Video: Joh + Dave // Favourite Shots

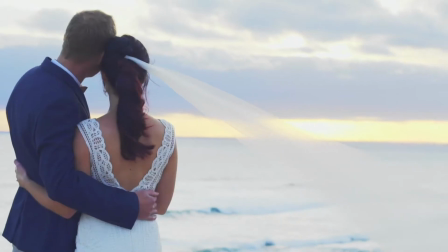0s
As a camera operator, it's so very satisfying when you capture that perfect shot.
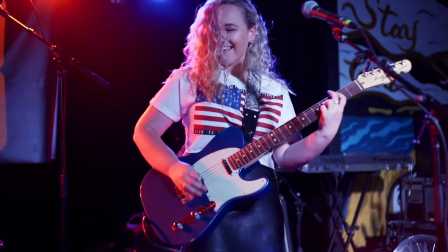6s
You get it into the editing program and it looks even better than you realise. It gives you that great, invigorating feeling and gets you excited for the potential of the project.
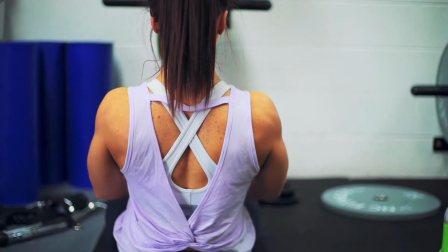15s
But what makes a perfect shot? These are some of my favourites and what I love about them.
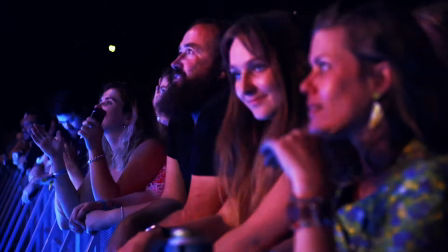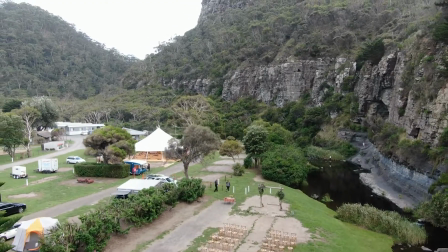27s
Held at the Cumberland River Holiday Park, just outside of Lorne,
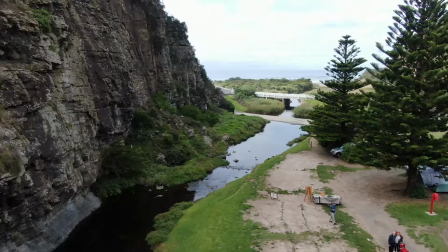31s
the ceremony was surrounded by picturesque tree-covered mountains, with the Cumberland River flowing past the ceremony and out into the ocean.
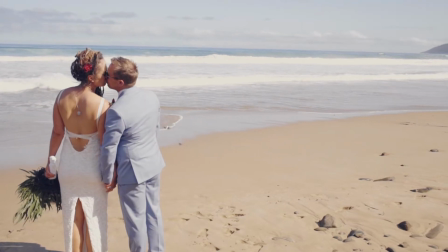38s
Joh and Dave's wedding was an awesome example of a wedding day being tailored perfectly to the couple's personality.
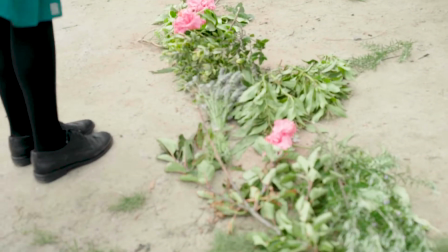45s
Sustainability was at the forefront of all the planning of the day, as it is an important issue to them, and the African drumming was such a fun and unique touch.
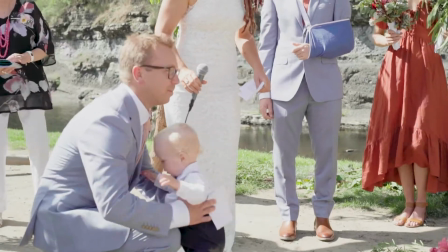54s
The family vow that they made to their son Riley was a brilliant and special way to include him,
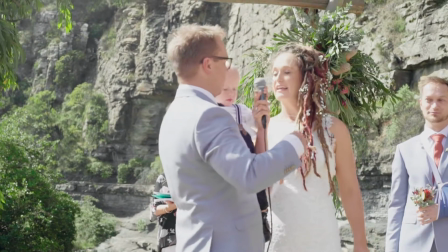60s
and it emphasised that it was more than just a wedding, it was a celebration of the family that they had created.
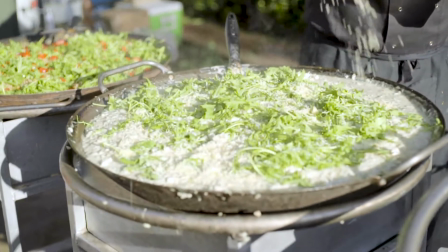67s
Dinner was 3 delicious choices of paella: seafood, chicken mushroom, and vegan.
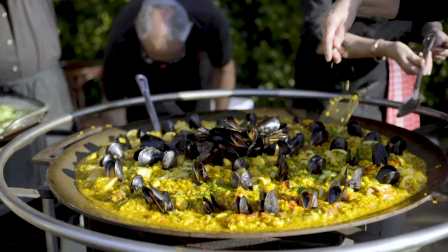73s
They were being cooked in these giant woks, and the seafood in particular,
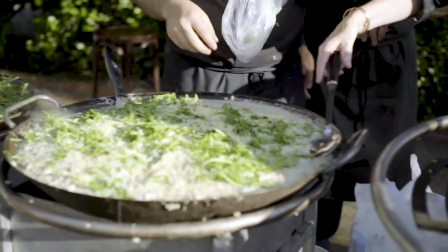77s
before the scallops thrown in, just looked so impressive that I had to get a shot of it.
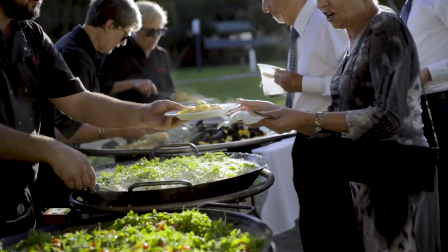83s
As the paellas were being served to the guests, I positioned myself and my camera at the end of the table with the woks in the centre of the frame.
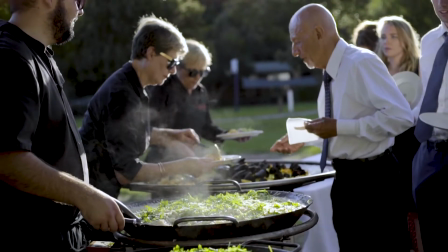92s
The servers on the left and the guests are on the right. Steam was rising from the paella and created this cool atmospheric look.
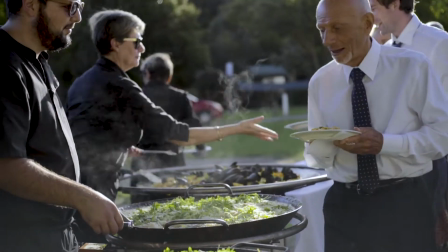99s
I knew right then that this was a keeper.
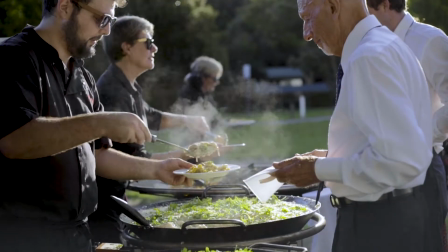102s
As I was editing the highlights film, I knew I wanted a section all about Riley and the vows to him,
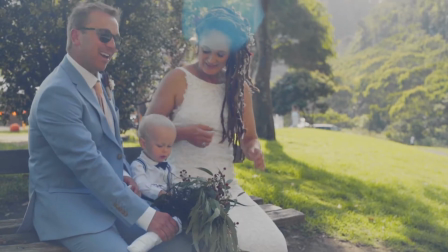108s
with a preference for footage that had just Joh, Dave, and him in it.
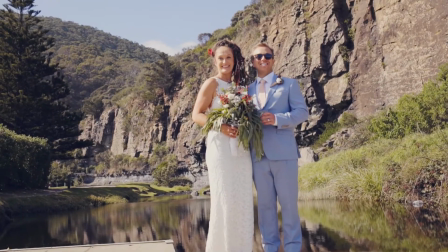114s
Although the video bounces around with the order of the day a little, it mostly follows the events chronologically.
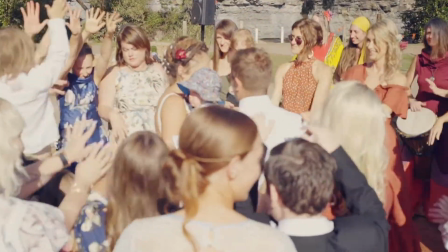121s
The early afternoon parts of the reception had already appeared in the video, so after the Riley section is the evening part of the reception.
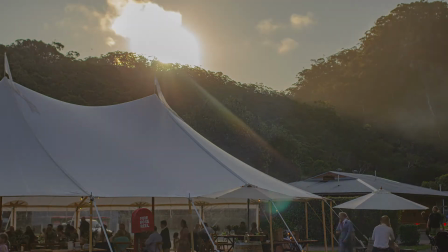129s
To transition there, I decided to use a match cut. A match cut is basically 2 clips that are similar in framing or movement,
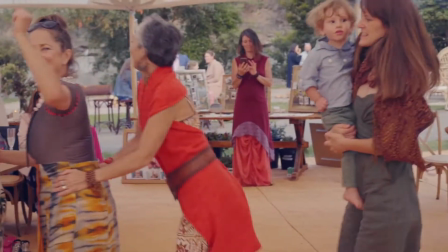138s
and when played one after another, it makes an easy transition for your eyes, as the picture didn't change too drastically. The most famous match cut that always comes up as an example of this is the match cut from Lawrence of Arabia,
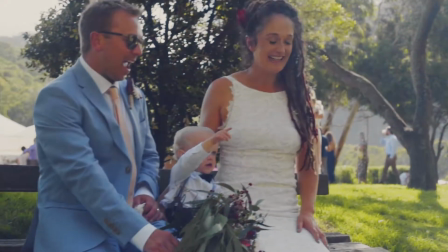153s
literally a shot of a match. And so these are the shots that I ended up using and how they look put together.
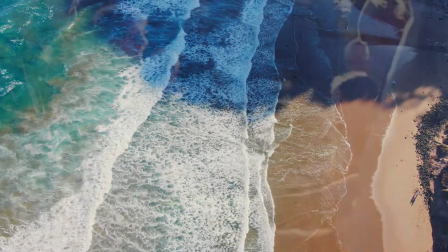163s
Aside from an easy transition, there was something else I wanted to achieve here.
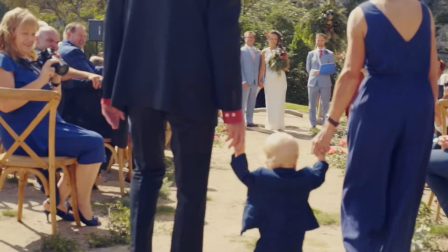168s
I had the idea that the framing of these shots could be symbolic for Joh and Dave, with Riley in the middle.
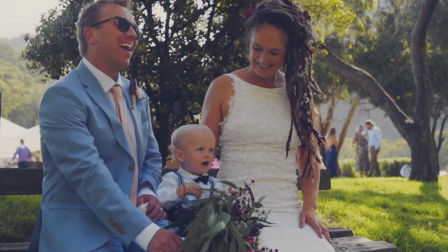176s
First you have the shot of them that is literally Joh and Dave with Riley in the middle.
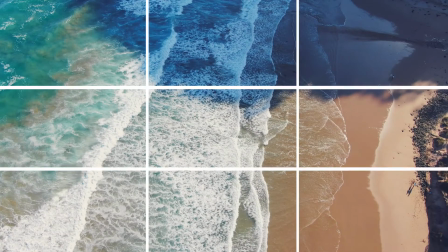182s
Then you have this drone shot of waves breaking on the beach. The ocean is on the left, sand is on the right, and the break is in the middle.
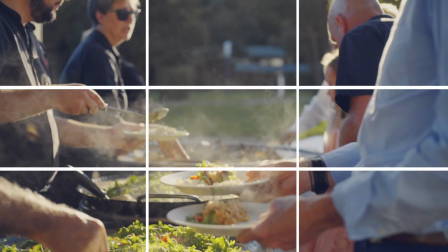192s
Then the shot of dinner being served, server on the left, guest on the right, and the food in the middle.
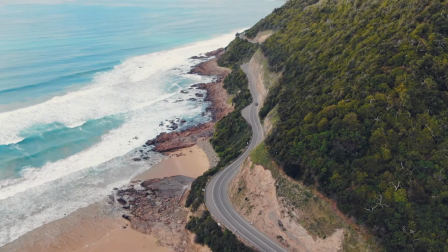199s
I also went for this on the title card shot, though it isn't as symmetrical.
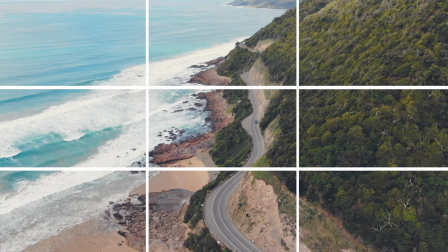204s
Ocean on the left, tree-covered mountain on the right, and the Great Ocean Road in the middle.
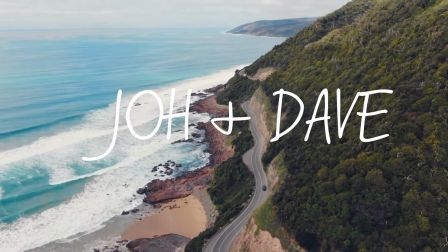209s
And the actual title helps bring this idea home with Joh's name on the ocean side, Dave's on the mountain side, and the plus on the road.
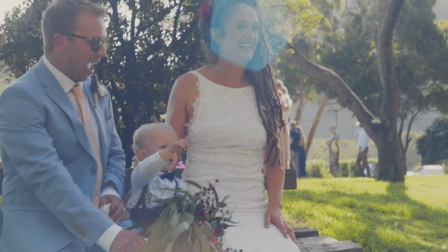219s
So there you have it. Those are my 3 favourite shots from Joh and Dave's wedding.
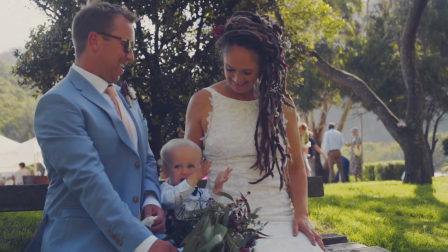224s
Do you think I achieved what I was going for? Let me know in the comments. And if you haven't seen the actual film, why not check it out? If you're watching via YouTube and you want to see more videos like this, hit that subscribe and check out my website, johallenfilms.com.